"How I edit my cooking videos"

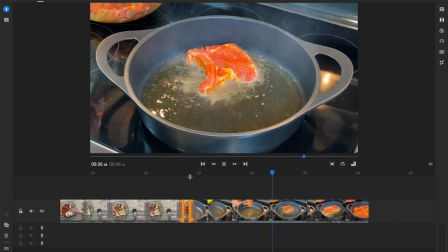[20:45]
And put 2 pieces in regular motion,
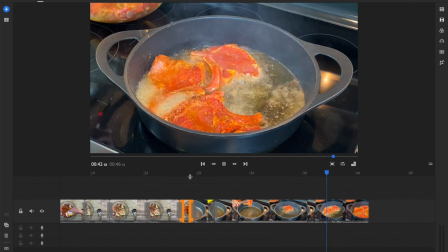[20:48]
and then we're going to speed up to do the other pieces, and then boom, I'm covering it.
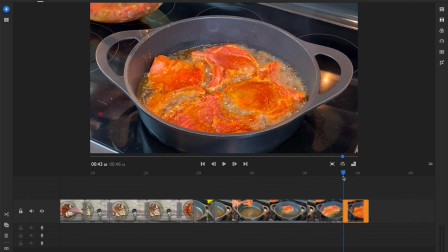[20:55]
Now I am going to do a transition here so that you can see the difference. So I'm going to put a transition. Let's do that one.
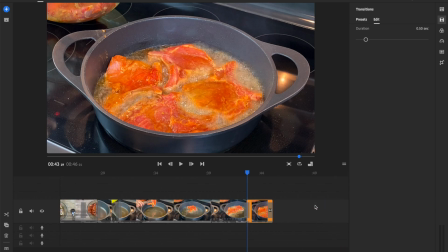[21:02]
And now I want you to see how it goes from me putting on the lid. See, I like that a little better.
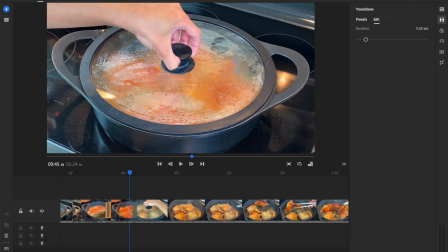[21:11]
It's a little cleaner. So I'm going to leave it like that. Back now with the other side of the pan. Now, something that I don't like is to make my viewer wait too long for the next step of the recipe. So here I put in the shot from the other side and I opened it up.
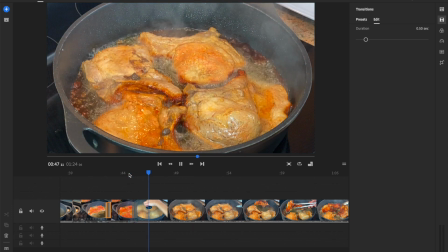[21:27]
Now, when I'm hitting play, I'm not turning over the chops right away.
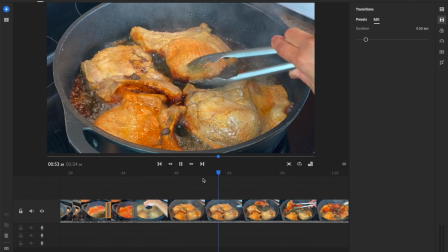[21:33]
So that's just kind of sitting there. I don't want you to have to wait and wait and wait. So even though it's not a long wait, it's still long for our viewers.
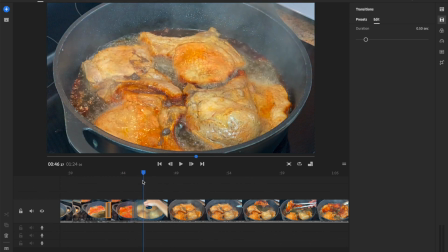[21:40]
So this is what's going to happen. It's open. I'm going to go ahead actually and cut it so that it's basically just me opening it a little bit. And then I'm going to go right over to where you see me going in. So I'm going to chop this part out.
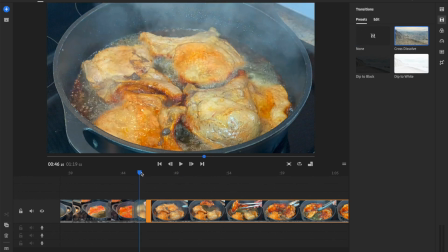[21:56]
And then you're going to see. Now we're going to see whether it's seamless or not.
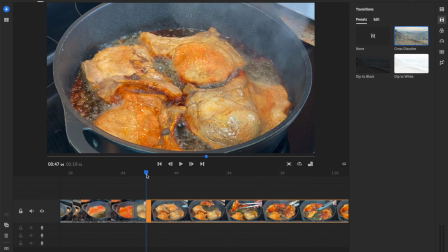[22:02]
It's a little seamless, but not as seamless as I'd like. So because it's the same image, I'm going to go ahead and see what happens here.
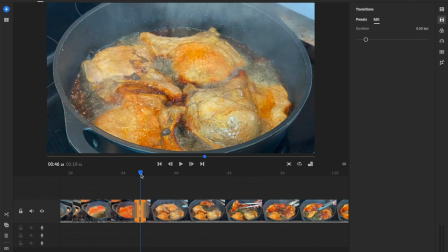[22:10]
I wish I had the right terminology for this stuff, but I don't. So hang in there with me.
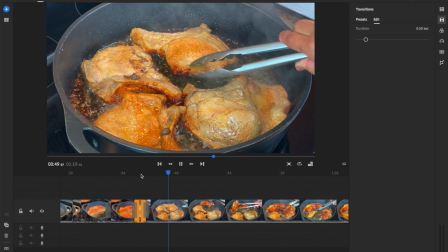[22:15]
Here we go. See, that's better. See, you can even tell a difference from one scene to the next one.
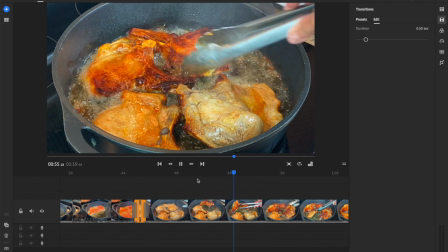[22:21]
So there you go. And then I did one by one, and then I dropped that one. So I'm going to stop here, right?
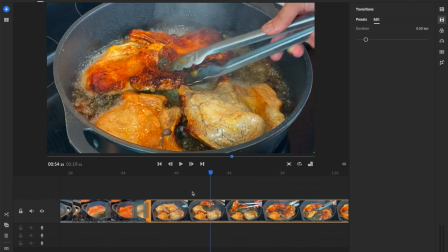[22:27]
Because you remember I picked the 4th one up and I dropped it. So I'm going to go ahead, do 2 of them, right? And then I'm going to stop it. I'm going to cut it.
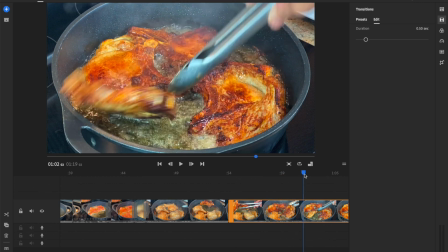[22:39]
And then I'm going to do this. I'm going to go back to where I dropped it, and I'm just going to do that.
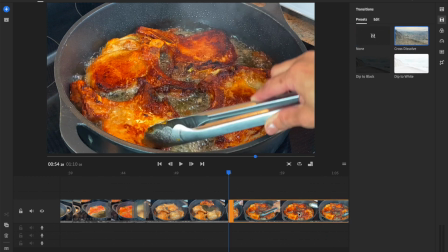[22:46]
Let's see how this looks, right? And then I am definitely going to put a cross dissolve there.
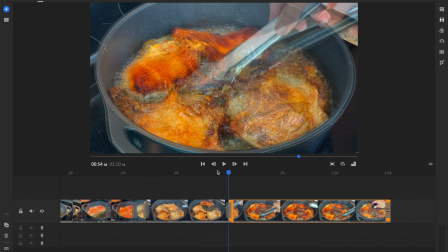[22:52]
Let's take this out, and then let's see how it looks. Go back to this.
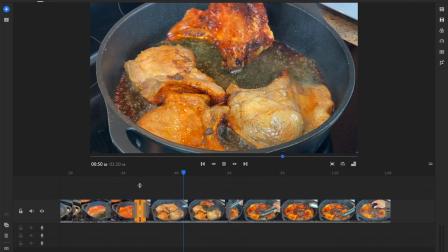[22:58]
Nice. Got one, and I can even probably speed it up a little bit too, but I'll see what it looks like.
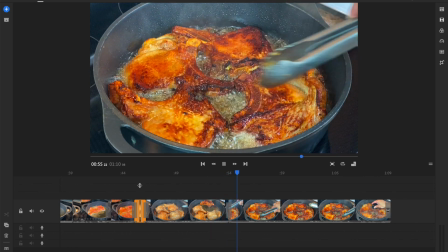[23:05]
So editing can take a long time, you see? There you go.
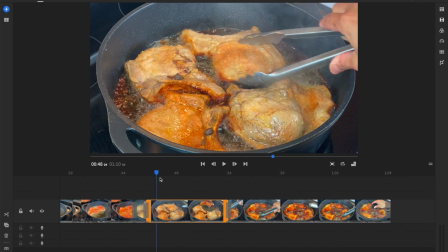[23:08]
You don't see anything really, but here, these 2, I think I want it a tad bit faster.
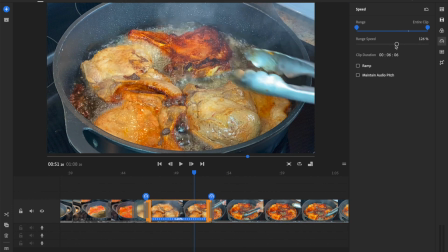[23:16]
So I'm going to go in and make it maybe, I don't know, 150.
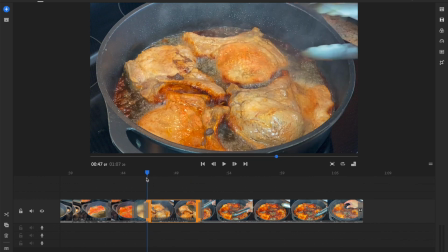[23:21]
Let's see what happens there. See what happens there. So I don't want you to wait too long.
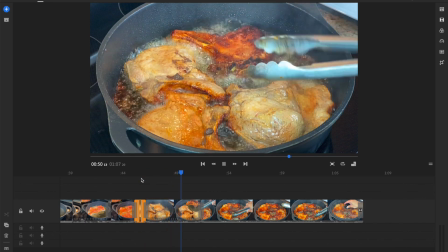[23:26]
I want you to see me just turn it over. There you go. Next piece.
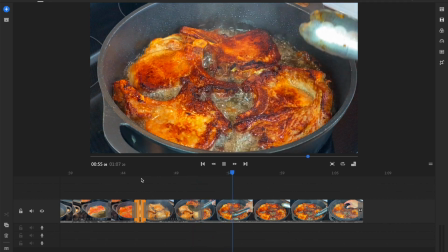[23:31]
There you go. And that's it. It's already done. Okay.
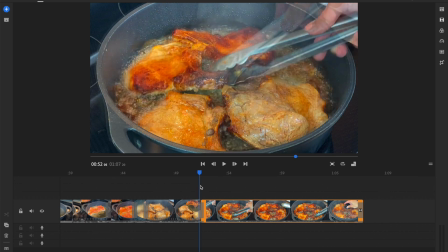[23:36]
So now I've already turned it over. We came back here. Let's see. Turn over, and that's where it goes.
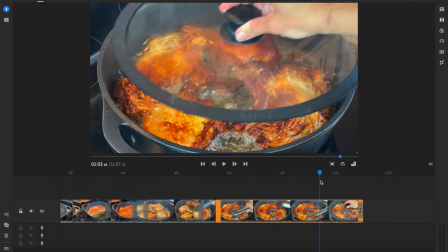[23:43]
I'm going to cut that there because you don't need to see all of that. And then I'm going to show myself covering it again because it's not done.
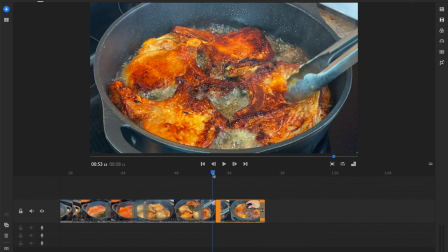[23:52]
So let's see. Do I want a transition? It's not the best transition.
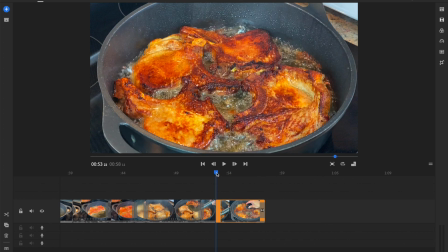[23:56]
Let's just put in a transition in here because clearly I love transitions.
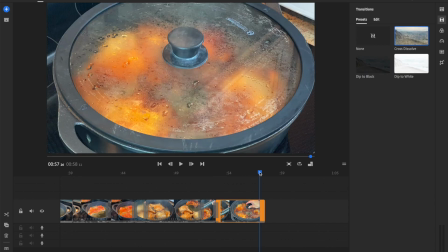[24:01]
So here we go. I'm going to get rid of the black one here because it's not needed. And I'm going to go back and show you guys again.
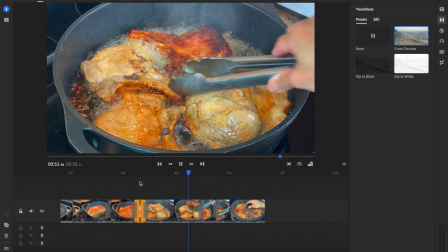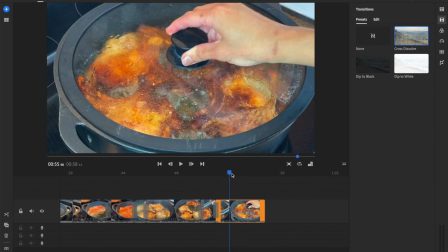[24:16]
And that's that. I'm going to cut it right at where I cover it. Boom, you're out.
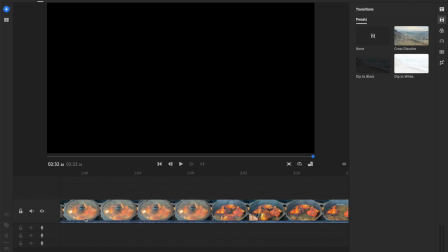[24:23]
Next clip coming in. The one where I am taking out the pork chops from the pan.
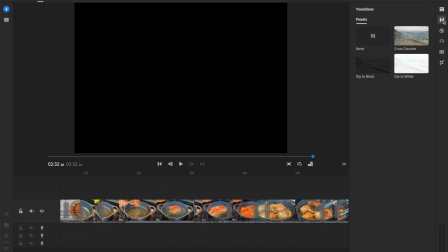[24:30]
So I'm going to hide this thing because it's taking up a lot of space. And I'm going to go here because this is where it's at.
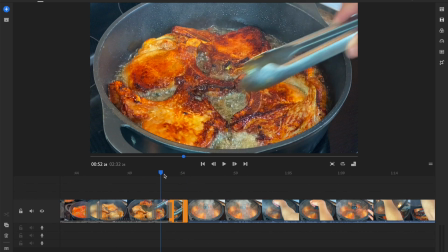[24:37]
So it's right here. So I covered it from before and now it's pretty much done.
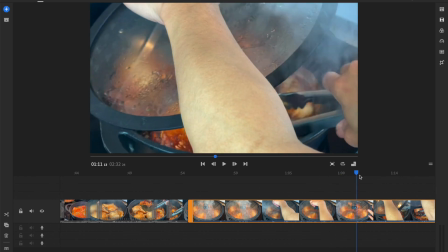[24:43]
So now I'm deciding, okay, what do I do? I'm talking to you still. I'm checking to make sure it's done.
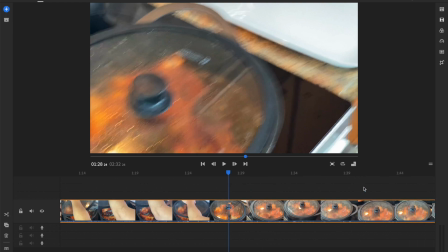[24:50]
Da-da-da-da-da-da-da. Now I've decided I'm moving the camera.